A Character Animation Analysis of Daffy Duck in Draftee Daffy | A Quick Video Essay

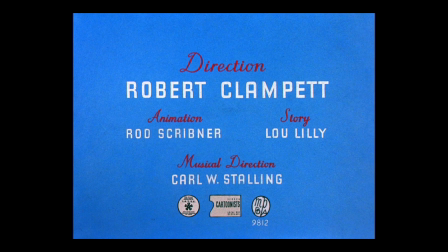0:15 Bob Clampett was one of the greatest animation directors to ever work for Warner Brothers.
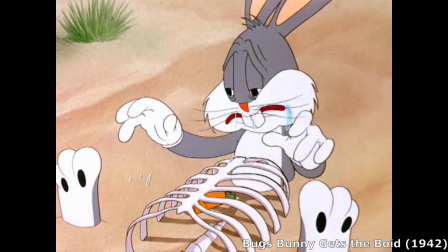0:19 Under his direction, the animators were able to show the audience so much about the characters he was given through their animation,
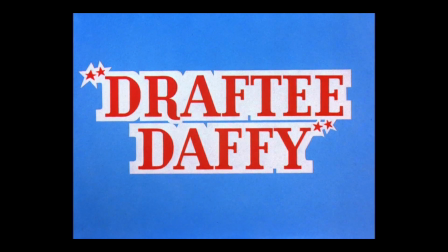0:26 and this is greatly shown in the 1945 film, Draftee Duck. In the film, Daffy Duck is excited to enter into war,
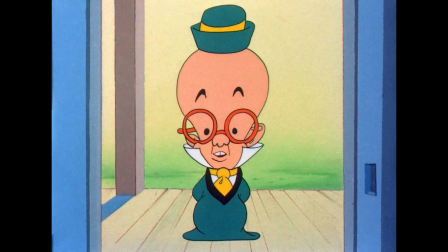0:34 but his excitement is shot down immediately when he realizes that he has been drafted into said war.
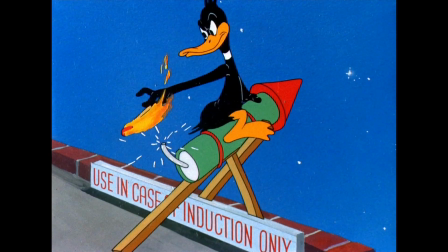0:39 Throughout the film, we can see the numerous attempts at which Daffy attempts to avoid getting drafted.
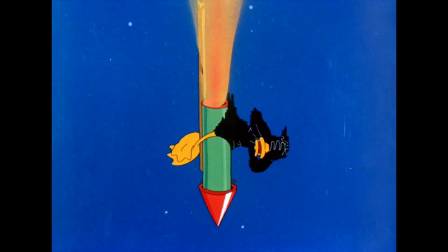0:44 Under Bob Clampett's direction, we are able to see the flaws within Daffy's character, as he is depicted as a neurotic, manic, and unhinged individual.
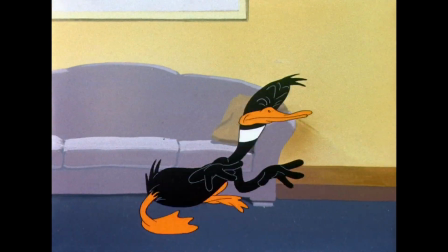0:53 Let's look at the scene where Daffy realizes that he has been selected to be drafted.
From the draft board!
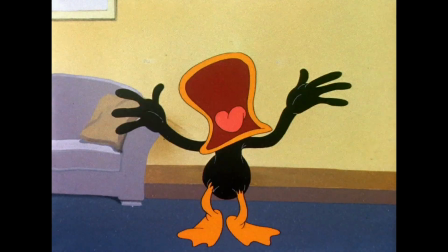0:59 Oh! Yeah!
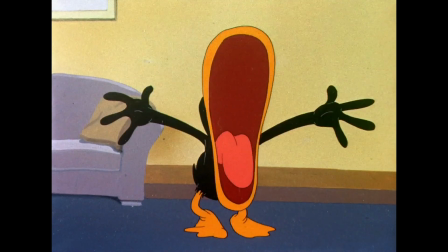1:02 As Daffy shouts the man from the draft board, an amazing showcase of squash and stretch animation is implemented.
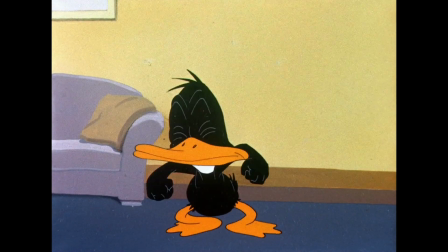1:08 Daffy's head is stretched to be bigger than before.
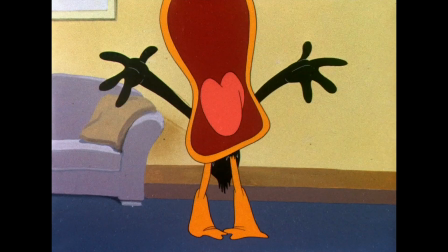1:11 When he shouts, "Oh!" we can see that his beak expands and stretches at a length bigger than his entire body.
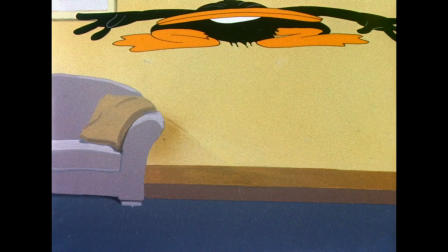1:18 When he lets out a yipe, he stretches his body vertically before squashing himself into the air and falling down with his body squashed into the ground.
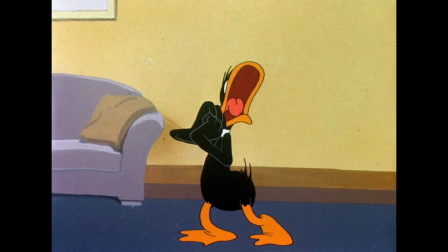1:27 With the animation on display,
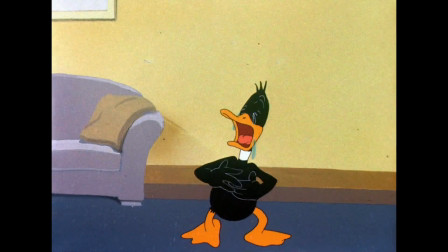1:28 we're able to see how unhinged Daffy is as an individual who resorts to shouting and yelping when dealing with the prospect of being drafted into the war.
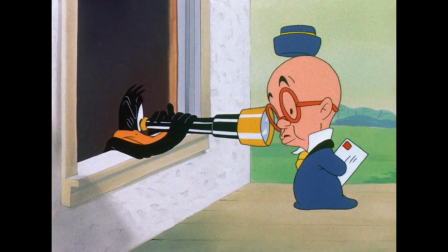1:36 When Daffy sees the man from the draft attempting to recruit him, Daffy builds a barricade and runs away in fear.
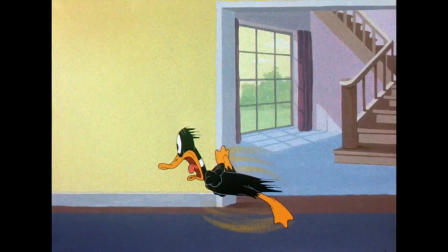1:41 As Daffy runs, we can see a heavy use of smearing in this sequence.
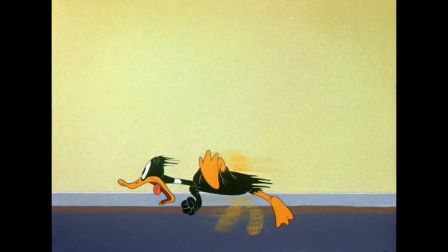1:45 There is light smearing around his feet as he is running across the hallway, and heavy smearing as he runs up the stairs.
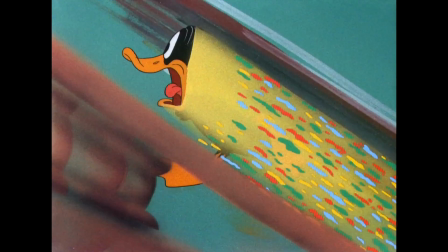1:52 In this scene, Daffy's entire body is practically obscured by this smearing, with the most prominent features that stick out being his head and his feet.
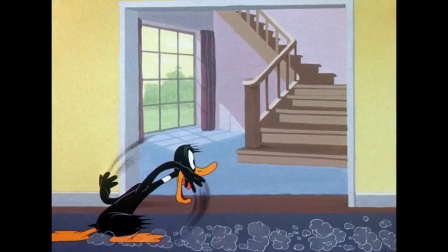2:00 In fact, even the background gets in on the smearing action. Such uses of smearing techniques creates a sense of speed and shows how manic Daffy is as a person.
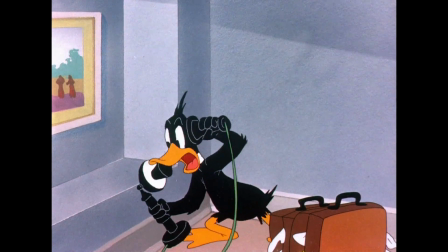2:08 Lastly, I want to look at one more scene. When Daffy attempts to leave his house to get a ticket to the North Pole, he spots the man from the draft again, unable to deter him away.
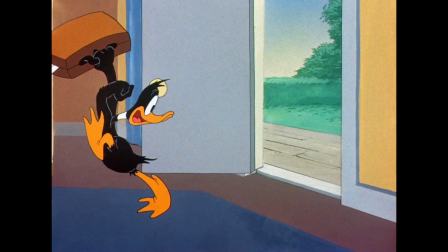2:17 As he begins to book it to the airport, Daffy is held in a moving hold for 43 frames.
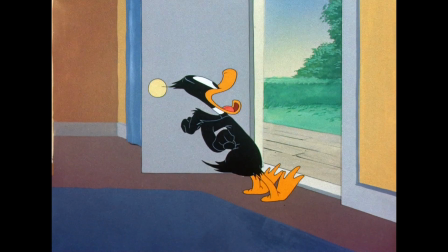2:23 In this moving hold, his body is frozen, and he slowly moves towards the man from the draft.
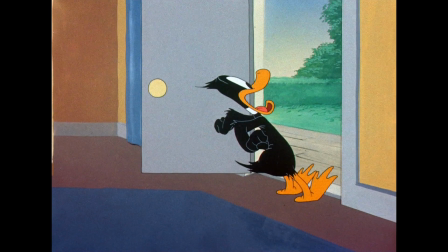2:28 We can just see how dramatic of a person Daffy can be, literally freezing himself in front of the person he is terrified to come into contact with.
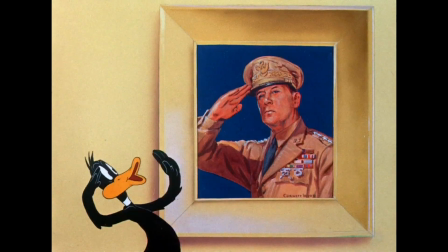2:36 In this film, we learned so much about Daffy. What started out as a confident, war-hungry duck soon turned into a manic,
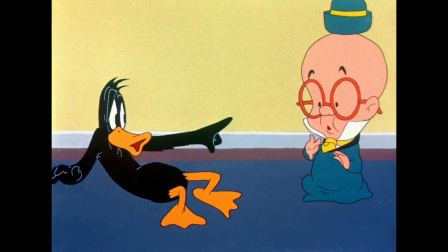2:43 cowardly, unhinged individual who is afraid of initiating any sort of confrontation.
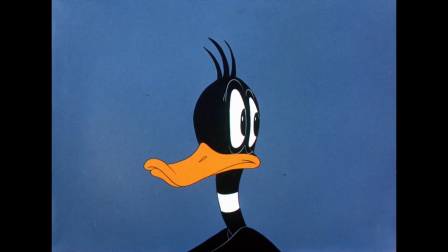2:48 Great animation allows the audience to understand the character's personality by simply just watching them,
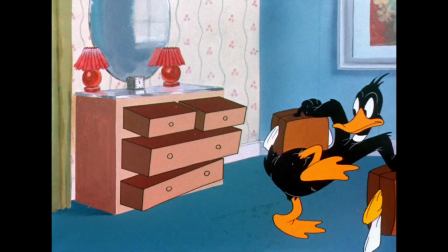2:53 and we're able to learn so much about Daffy in this film because Bob Clampett's direction allowed the animators to stretch,
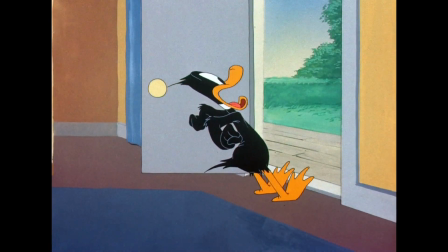2:59 smear, and freeze the duck into the maniac that we know him for.